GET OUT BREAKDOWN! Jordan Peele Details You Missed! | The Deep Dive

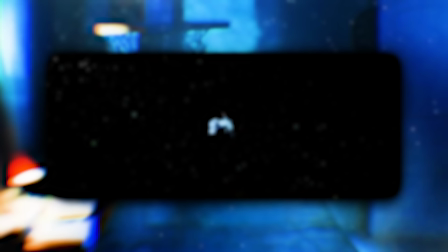(4:09)
The car that Jeremy pulls up in is white, black interior, like how the cult plans to force black souls in the sunken place.
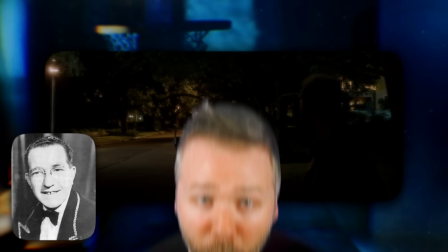(4:15)
Jeremy's car plays this creepy song, 1939's Run Rabbit Run by Harry Bidgood.
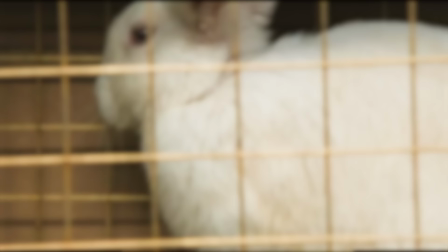(4:21)
Jordan Peele has said in interviews how rabbits terrify him, which is something he explores further in 2019's Us.
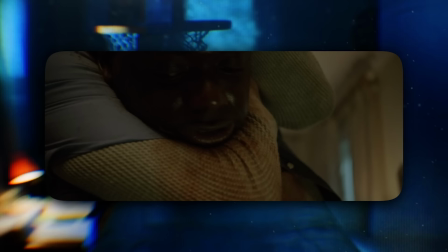(4:27)
In this context, Andre represents the innocent sacrificial rabbit being told to run.
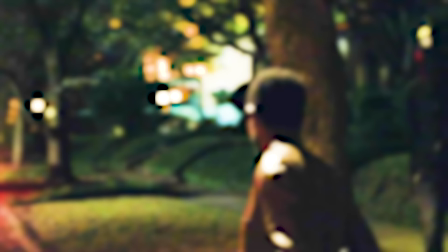(4:31)
Jeremy puts him in an MMA style headlock, the same move that he puts on on Chris later, he wears an antique Templar helmet, which Chris later finds in the front seat.
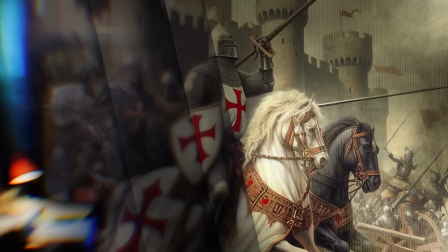(4:40)
This is part of Peele's mythology of the cult, the Red Alchemist Society, which descended from the Knights Templar, which is why they all feature the color red in their clothes.
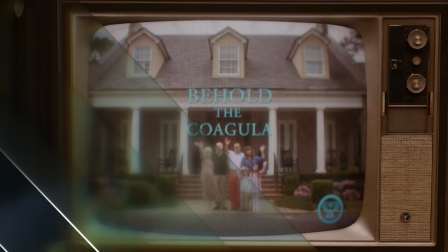(4:48)
The teal blue title text, Peele said, was taken directly from the opening titles of The Shining, which is also the text color in the Behold the Coagula video.
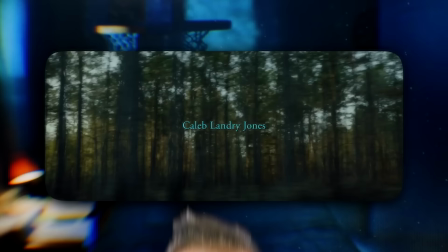(4:56)
Composer Michael Abel's strings transition into... This song is actually called Sikiliza Kwa Wahenga, and it incorporates Swahili lyrics that translate to Brother,
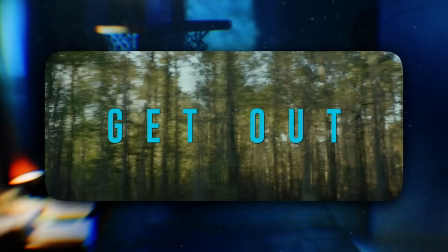(5:08)
listen to the ancestors, run, which is meant as a kind of spiritual guiding a runaway slave, but in this movie's context,
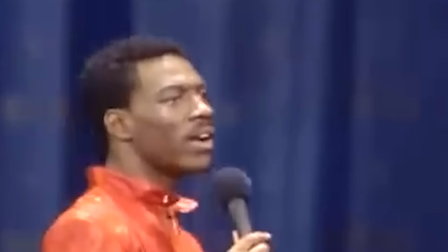(5:14)
an escape from a northern plantation. Jordan Peele got the title of Get Out from Eddie Murphy's 1983 Delirious special when Murphy
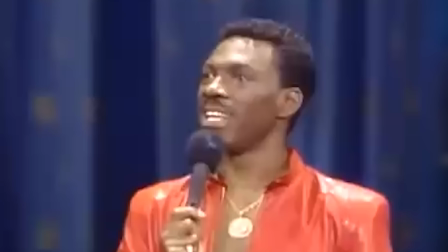(5:21)
joked about the gullible white families in movies like the Amityville Horror and how black families would respond differently.
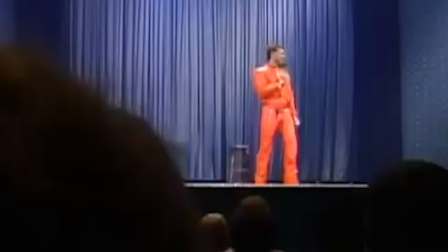(5:26) This is really nice. Get out. Too bad we can't stay, baby.
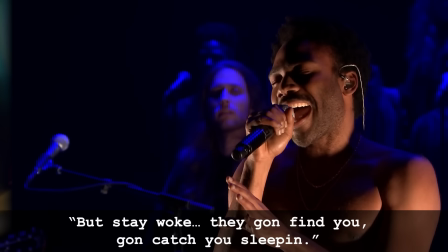(5:30)
In Chris's apartment, we hear Childish Gambino's Redbone, which has the lyrics, but stay woke.
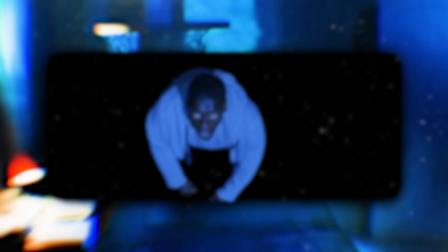(5:35)
They gonna find you, gonna catch you sleeping. Another warning to Chris to keep his eyes open and avoid falling into the sunken place.
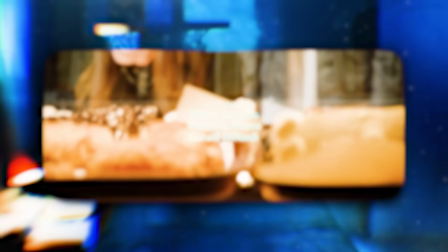(5:42)
We cut from Chris getting out of the shower to pastries at the bakery as Rose leans in to look at them.
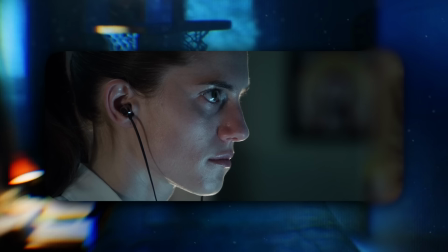(5:48)
The editing makes it seem like Chris is one of those treats in the display case, another snack in a row for Rose to devour.
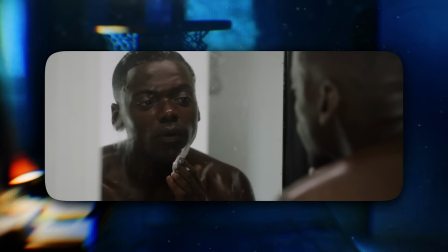(5:54)
I'm telling you, when you rewatch this movie, she's all kinds of creepy. Chris rubs shaving cream on his face, which Peele confirms is meant to be a kind of whiteface metaphor,
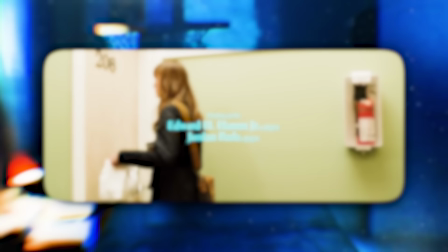(6:02)
the threat of Chris being abducted by another race, which is why, by doing this, he cuts his chin and draws blood.
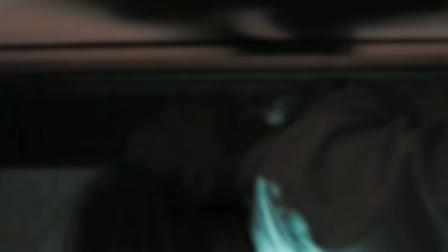(6:08)
Rose uses her head to knock on the door like a very unwell person would do,
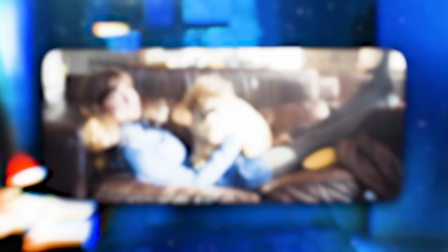(6:12)
but also notice throughout this apartment, she never really touches any surface to avoid leaving any fingerprints anywhere.
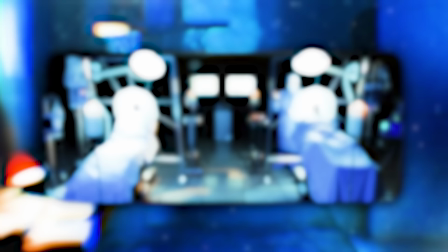(6:19)
She tells the dog, can you give me a minute, Ted?
You gotta pry something out of your dad.
Pry something out of your dad?
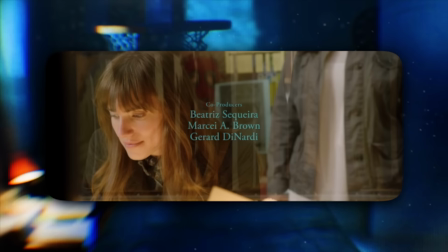(6:25)
Ugh. As in, my family has to pry his brain out and swap it with that of an old white man? Rose's hair throughout this movie changes, like it starts down, carefree, nothing to hide,
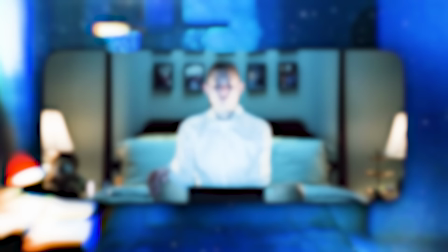(6:33)
but as she reveals more and more of her true psychotic self, she pulls her hair back, tighter and tighter and tighter.
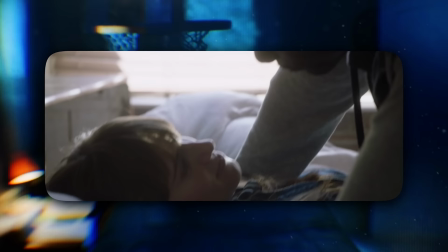(6:39)
And when she has her hair pulled back like that, Peele and Allison Williams would call this identity of Rose, Roro. Chris is worried that Rose says she didn't tell her parents that he's black.
I don't want to get chased off the lawn with a shotgun.
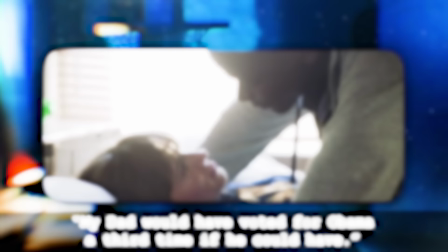(6:48)
Well, Dean doesn't run him off with a shotgun, but Rose chases him off with a rifle. Rose says, my dad would have voted for Obama a third time if he could have. Which Dean totally confirms later.
I would have voted for Obama for a third term if I could.
This is something many white liberals have actually said.
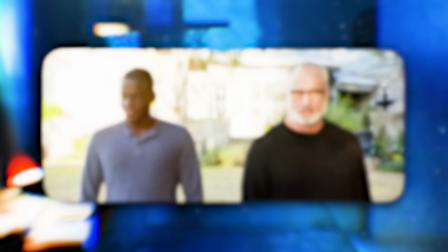(7:03)
This line was likely scripted between the father and daughter as part of this charade, but it rings as authentic because it comes from freaking Bradley Whitford,
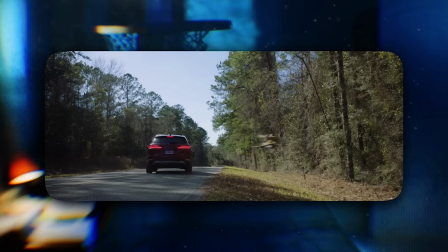(7:10)
who played Democratic liberal warrior Josh Lyman on The West Wing. Rose hits a deer, which is a jump scare that like horror movies keep using nowadays.
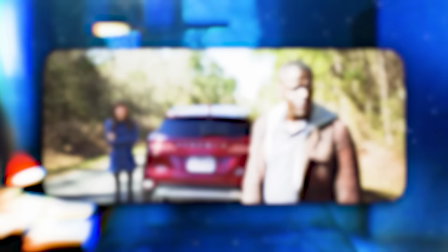(7:18)
While Chris goes to check on it, haunted by the memory of his mother after her hit and run, Rose has no reaction because she has no empathy.
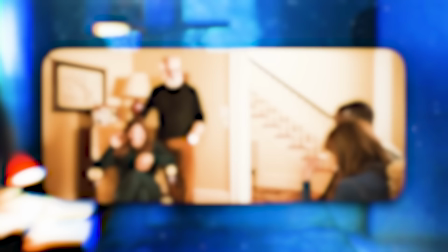(7:26)
The film from here likens deer with black people.
I do not like the deer. I'm sick of it.
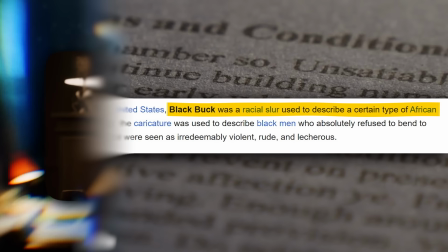(7:31) They're taking over. They're like rats.
Actually, the term black buck was a racial slur from the post-Reconstruction era, and around the Armitage home are stuffed deer heads,
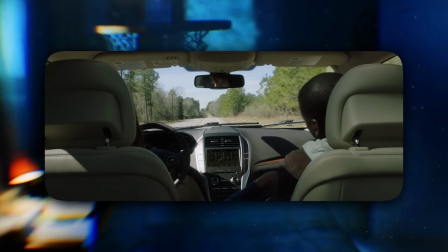(7:39)
making it a powerful symbol when Chris uses these antlers of the deer head to kill Dean.
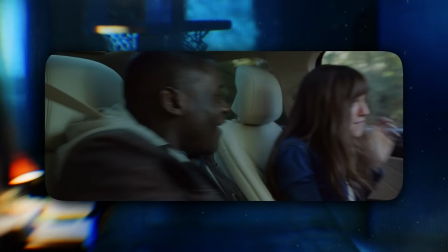(7:44)
You could actually see this deer as Chris's guardian angel,
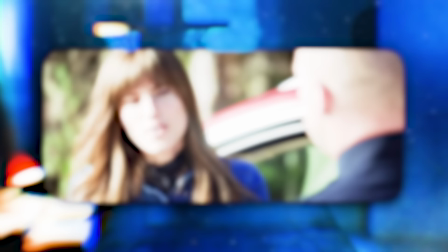(7:47)
his mother trying to intervene and stop Rose from taking her son because Rose refuses to let the cop see Chris's ID.
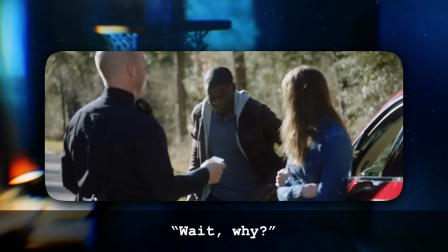(7:53) Sir, can I see your license, please? Wait, why? No. He wasn't driving.
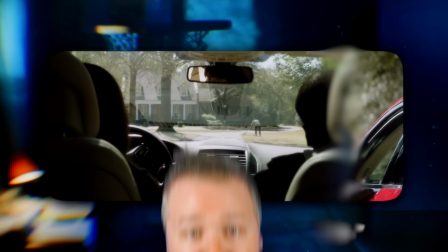(7:58)
Yeah, at first it comes off as a heroic girlfriend defense, but she actually just doesn't want any record of Chris being in this area.
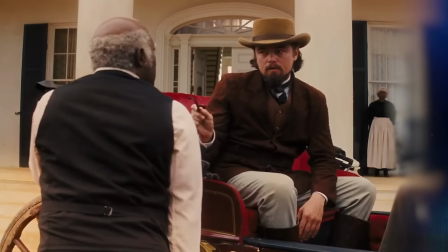(8:04)
They pull into the Armitage home, and the first thing Chris sees is Walter raking in the yard, making this look like a plantation home, like Candyland and Django Unchained.